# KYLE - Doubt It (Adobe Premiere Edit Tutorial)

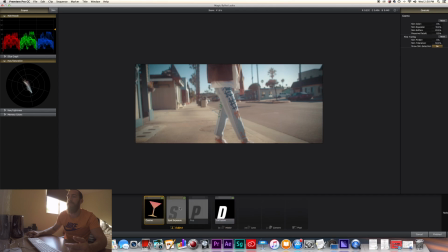So that's why I use this a lot. These are the four main filters inside of Magic Bullet Looks I use heavily. So I'm just gonna click that off. Then once you've applied your filters and effects in here, finished, and now everything will be applied.
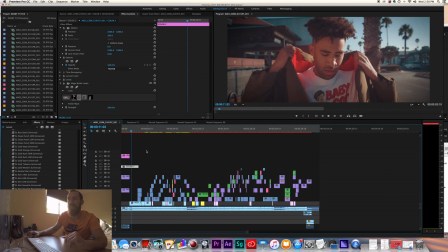So yeah, trying to think if there's any last thing for this video, what I did or didn't do. I added slight subtle sound effects to the image or to the video to kind of enhance the visual a little bit.
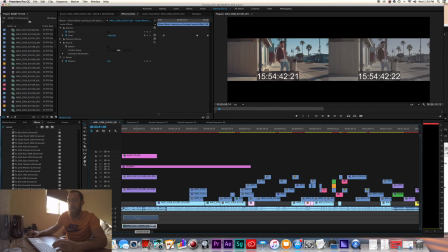For example, when the music's playing here at the beginning and we have the title shot happening and her walking around the car,
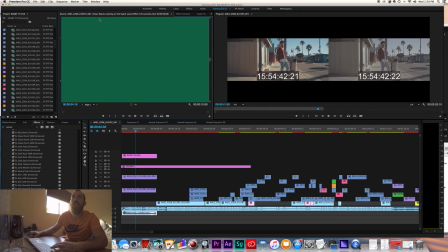I have the subtle ocean waves crashing beach sound effect happening.
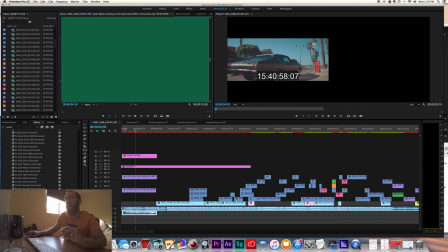So it's very subtly in the background, having this kind of wave, kind of ocean rolling sound effect, and that just enhances the video.
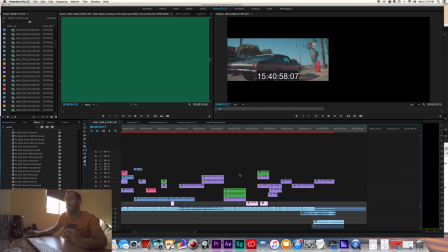Anytime you can add subtle sound effects that work for your video, whether it's the beginning, end, or somewhere in between, that's always cool. So again, on this, and same thing with this driving shot here at the end, there's a car driving shot as the car drives away.
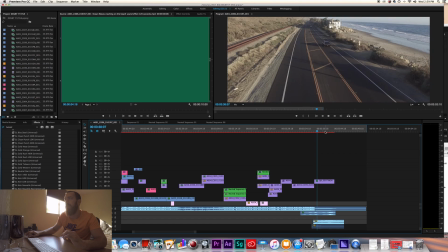It's an aerial shot we got with the DJI Phantom, and as the car drives away, I not only put that same ocean wave kind of shot here because we have the oceans off to the side, just to enhance that idea of the audio being there by the beach, but I also threw in a car sound effect as it drives away.
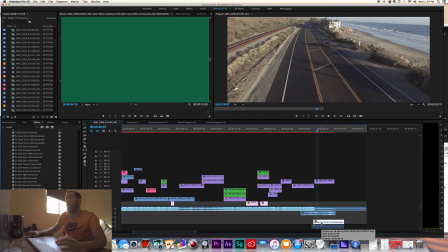I looked up a muscle V8 car driving, found an audio clip, and I imported it into the video file, and I have it slightly fade out because the car is getting further and further away from us in the shot. So it starts off nice and close, driving, and as the shot gets further
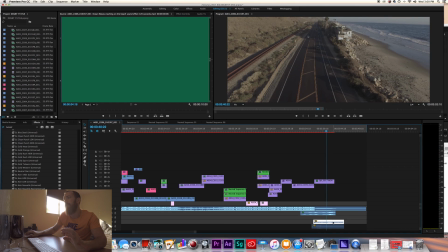along, I have the audio fade out and the video fades out as well.
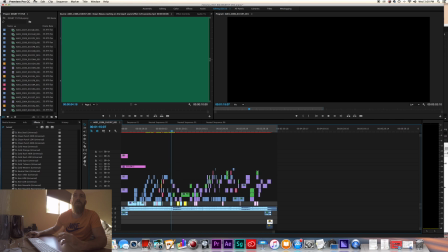So yeah, and then to export the video, you set your in and out points, I, O. Once your video is done, you come into here, you go File, Export, Media, bang, bang.
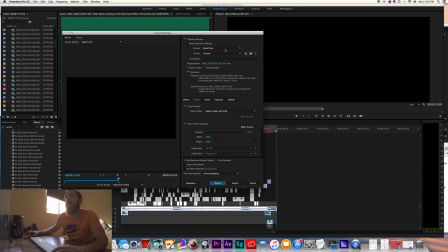Coming in here, we're gonna go QuickTime File. Now I have a custom preset in here. I just made QuickTime 1080 file. This is just a 1080 file. You're gonna name your file. I'm just gonna say Kyle Doubt It.
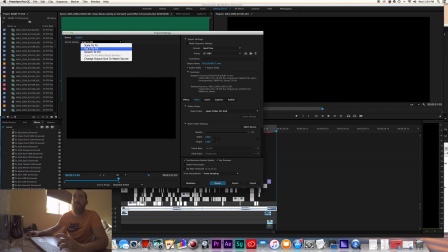Save to the specific drive you want. Make sure this is set to scale to fit on the source scaling.
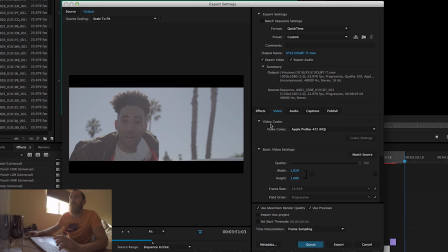And then basically my settings for this preset are video codec, Apple ProRes 422, quality set to 100, 1920 by 1080, because that is the 1080 file. We're gonna 2396 frame rate, progressive field order, square pixels, render at maximum depth,
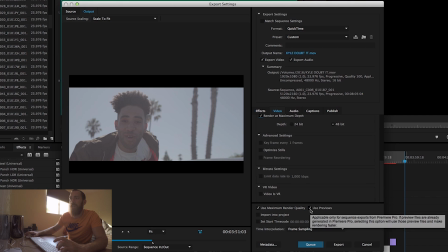48-bit, and then we're gonna check these two boxes, use previews, render maximum quality, and then you're gonna hit Q and send that to export,
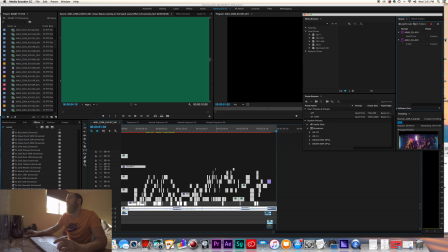and then that would be exporting over here. And that's how you export the video.
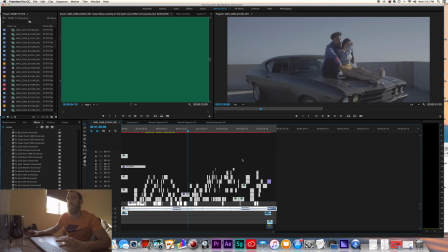So I hope this video helped. I hope you guys learned a couple tips or tricks or anything to help your editing process or editing skills. Appreciate you guys watching. Again, links to my different products like LUT bundles, tutorials, video treatments are in the description below.
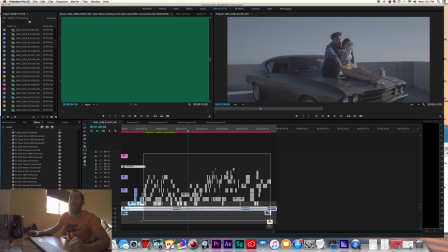Make sure you check those out. Give this video a thumbs up and a like if you liked it and want to see more. I appreciate you guys, and that's it. Until next time, later guys.